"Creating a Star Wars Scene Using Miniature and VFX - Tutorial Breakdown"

Hello everyone, Nasa here with ActionVFX. In this video,
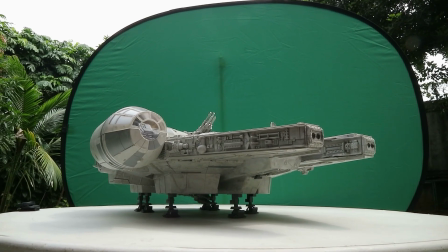4s
I'm going to show you a breakdown on how I turned this shot of miniature Millennium Falcon into this snowy planet scene using VFX Compositing. This is not going to be a fully detailed tutorial. I'm just going to show you my general workflow for this particular project.
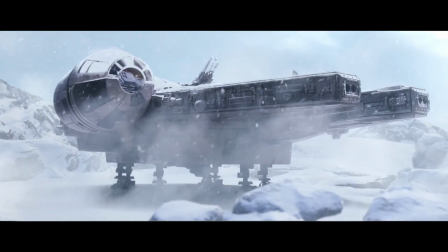19s
And of course, this shot involves ActionVFX stock footage collections such as Atmospheric Smoke and Fog Volume 1 and 2, our free snow assets, and several others to create the snowy atmosphere effects on this shot.
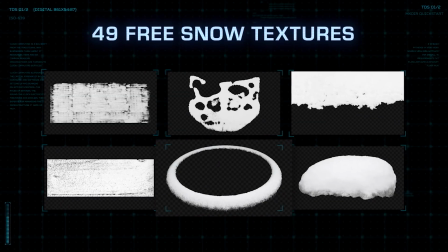32s
Link to these assets on the description below.
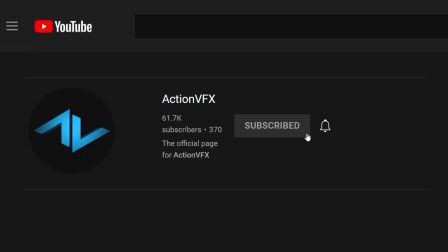35s
Before we move forward with the video, don't forget to hit the subscribe button and hit the notification icon so you will not miss out on more contents like this one. And now, without further ado, let's get started. Okay, so first, let's break down the major steps that I did to achieve this shot.
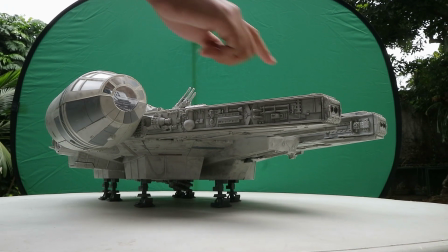51s
First, of course, I shot a footage of this miniature Millennium Falcon in front of a green screen.
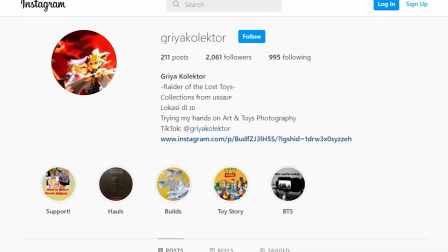57s
And of course, special thanks to my friend GriyaKolektor for allowing me to borrow his Millennium Falcon to use in this shot.
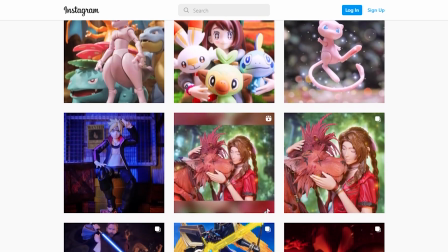64s
He makes a bunch of really cool toy photography on his Instagram, so check him out.
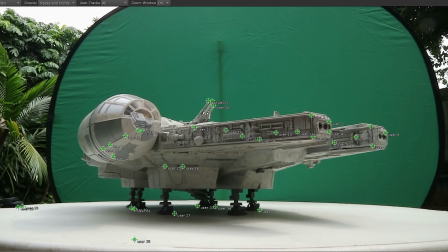69s
And after I had the footage, I did some 3D tracking and then built the CG environment in a 3D program,
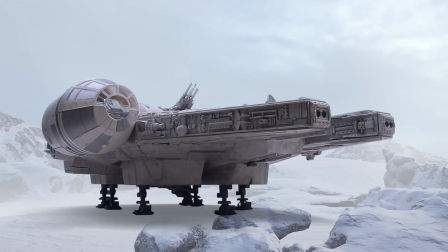76s
and then composite the ship on top of that environment.
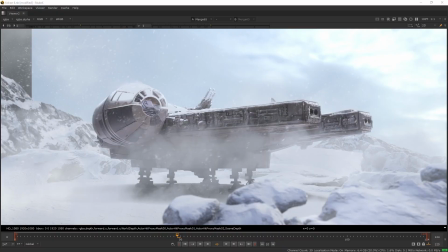79s
And then using ActionVFX footage collection, I added some weather effects and other elements to really push the scene to the next level. So before shooting anything, it is important to know what the final shot is going to look like, so you can prepare accordingly. For example, I wanted to do an outdoor scene of the Falcon in a snowy planet.
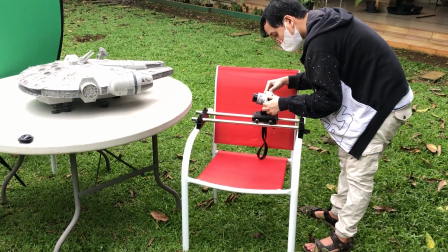98s
So that means I'm going to shoot this outdoor with a real sunlight, so I can get a natural sunlight directly from the source. And then because I want to remove the background, that means I'm going to need a green screen.
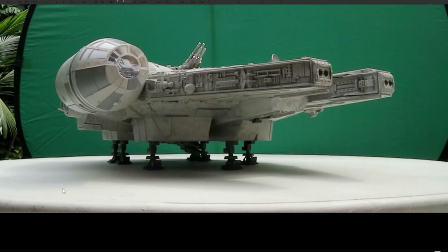111s
And then for the ground that the Falcon is sitting on, luckily we had this white table that we can use. So that means the ground kind of already looked like a snow terrain,
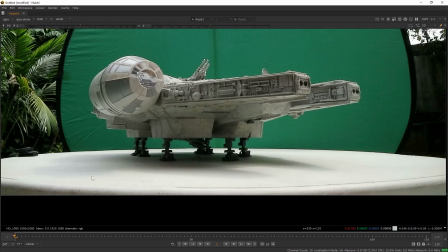121s
and that helps a lot with getting the correct light bounce on the ground to the Falcon. And this will also help for extracting the shadow later in visual effects. Now for the shooting itself, you want to shoot your miniature with a wide lens.
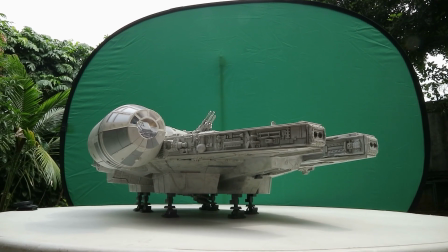134s
Like here, I'm shooting on a 15mm focal length because the camera is way bigger compared to the Falcon, so we want to compensate it by stretching the distance of your scene to make your miniature look gigantic.
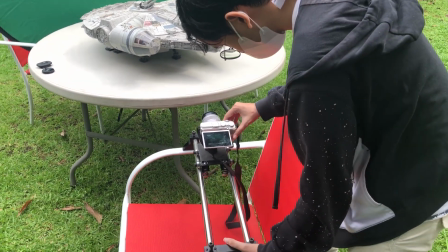146s
And then you also want to shoot it from a lower angle to really sell that the miniature is towering over you. And then you want to shoot with a smaller aperture or higher aperture number.
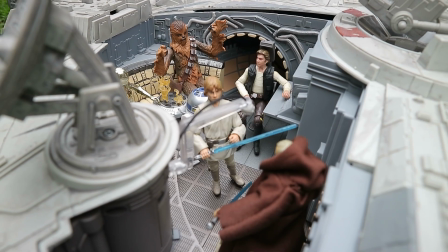157s
That way we have more things in focus and not getting a shallow tilt shift effect that can make the subject look microscopic. And then you also want to increase the shutter speed so you don't get a lot of motion blur. And then you want to record in a high frame rate as well. The reason for this is because we are shooting a small object, and any small camera shake or jitter that we made when we are shooting will be magnified.
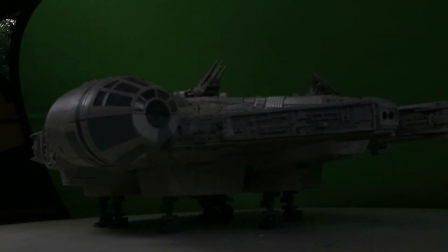182s
And that large and fast movement is what can make the object seem small. So we want to make sure to have a very subtle move. And thus, with high shutter speed and high frame rate, we can slow down the footage to make any sudden movement or shakiness less obvious. And to reduce the shakiness a little bit more, I used this small DIY slider that I bought so I can get a smooth dolly move on my shot instead of just doing it handheld.
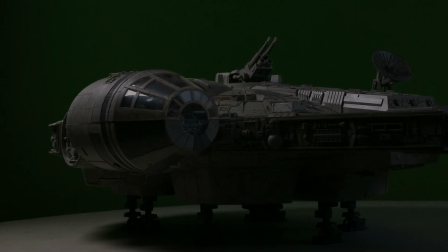208s
Now, one thing that I noticed is that these camera settings are going to make your scene really dark. So you're going to need a bunch of light. That's why I decided to shoot this outdoor with real sunlight so I don't have to set up a bunch of lights during the shoot. Now, after we got the shot, we're gonna go to the fun part, which is the visual effects.
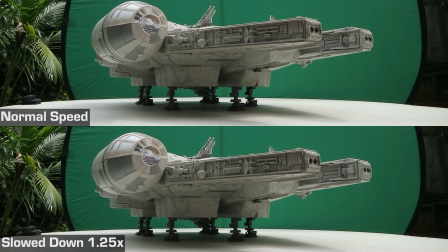227s
So the first thing I did for this shot is I slowed this down a little bit. Because like I said, any small movement is magnified, including the dolly in movement. And once that's done, I rendered it out and use it for VFX compositing. For this, I'm using Nuke to do the compositing. And of course, you can do this in any other VFX compositing programs.